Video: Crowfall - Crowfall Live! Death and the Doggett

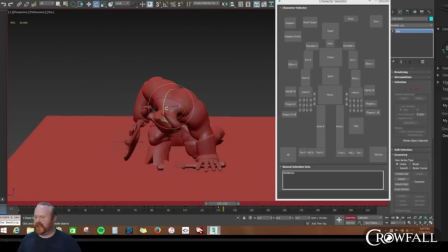45:22 I was actually just like originally, because we only had an hour to do like the kind of like the tree falling animation, like where he just kind of like falls flat on his face, which is only a couple of poses, kind of goes into it.
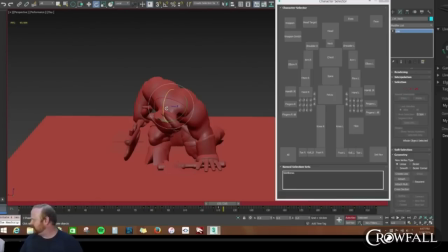45:35 But I wanted to show a little bit more acting on this, and also Melissa. And it fits his character more, kind of the whole berserker mentality. This is the guy that, he doesn't feel the pain until he's already, exploded, right?
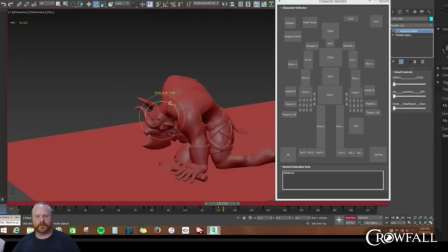45:49 So this kind of goes along with that, where we can have him go out fighting, not just, oh, my hit points are gone now, I'm dead.
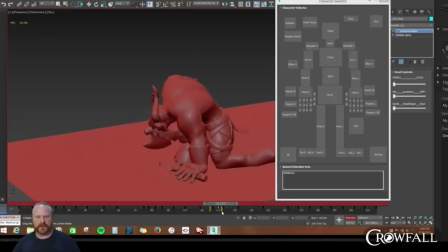46:04 Let's see here, what else? Doggett. Which archetype do you want to animate the most?
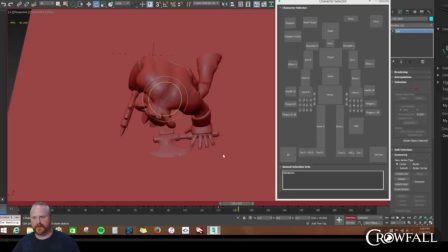46:12 I don't know if we can talk about that. Can we? Yeah, I mean, I answered it in the last stream. It was the Ganetian. I excel at like the small, like funny shaped characters. Like I
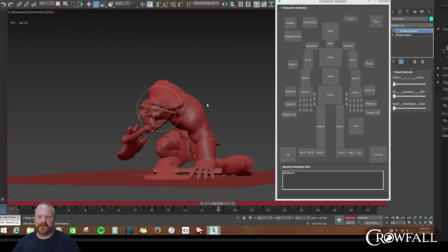46:29 like the idea of this like little guy just being like badass, like Reepicheep from Chronicles of Narnia. Like this little guy just wrecking face, So hopefully I can get like small and cute but badass, like kind of read through.
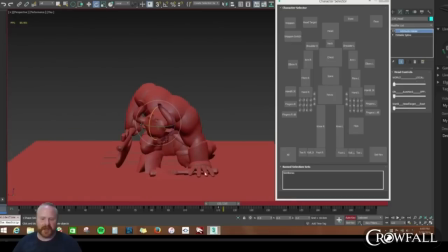46:50 There's similar characters that we animated on when I worked for a title on Pirate 101, and those were usually like really fun to do. All right, so the hips kind of dying here, so like a bouncing ball.
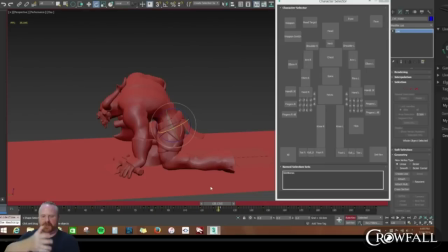47:09 Kind of want them like to go down a little bit further and then kind of settle. So some trick you can do here is just kind of go past the animation and just key it to kind of like hold your spot. Then you go to where that keyframe is to just push it down. So you get like that.
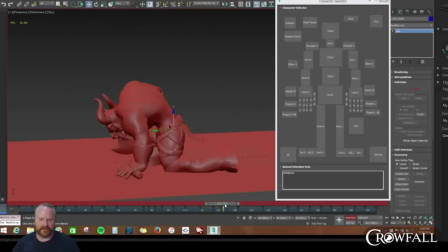47:29 And depending on how much like down you want, I can like adjust that by like just going in between these two keyframes, keying it, then overriding that down pose so it's not so bouncy. It gives them a little bit more weight.
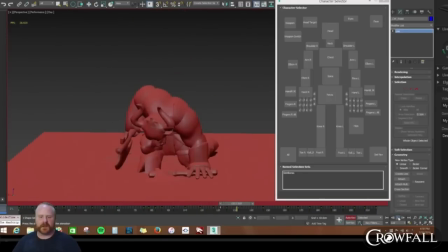Okay, so I think we're kind of running up on time, so let's like this area through here kind of feels good, so like this is going to need to happen sooner.
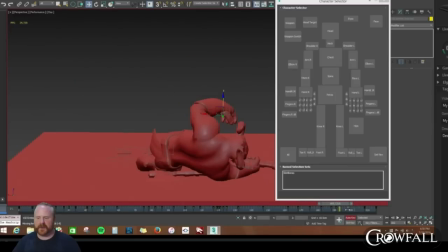48:02 Pull it in, scrub through. This can happen right about here, and these need to happen a lot sooner.
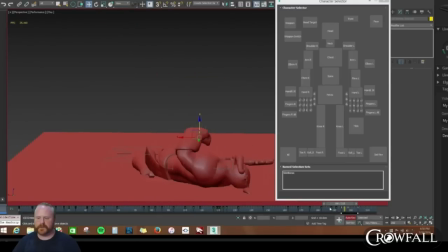I think Kat has a cool question. Yeah, why not go for ragdoll animations?
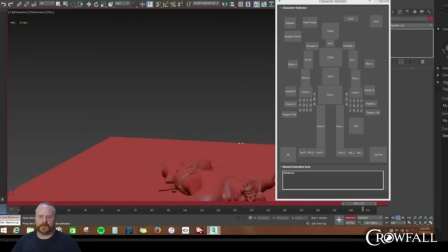48:33 Wouldn't that look better than the same death animation over and over again? Ragdoll is unpredictable. It's also expensive because it runs physics on it. It's kind of a pain to set up, and also like
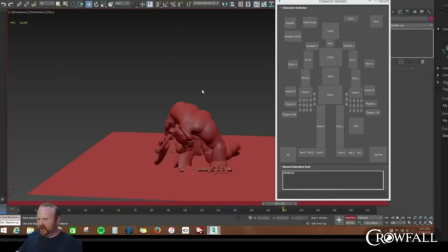48:51 usually you get like you can blend animation with ragdoll, but you end up like spending so much time kind of tweaking it. Like I kind of used it before. It's like sometimes it looks good, sometimes like it doesn't.
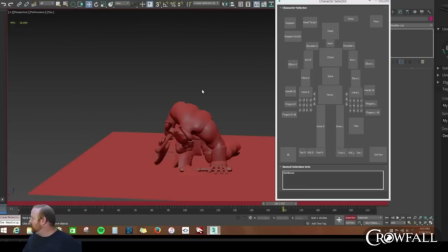49:06 Like ragdoll will be perfect if you get blown off like a wall, and like you're dead, and then it's just settling there. This is more like he's run out of health, and you don't want to ragdoll that stuff. Right. And like given the time, I can like make like the collapse look really good.
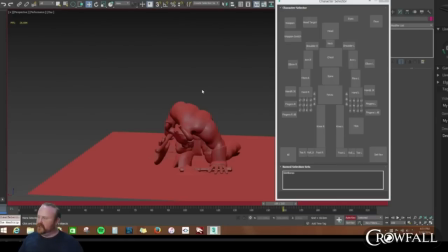49:20 It's going to look the same, but I would use ragdoll in like different situations, like more extreme.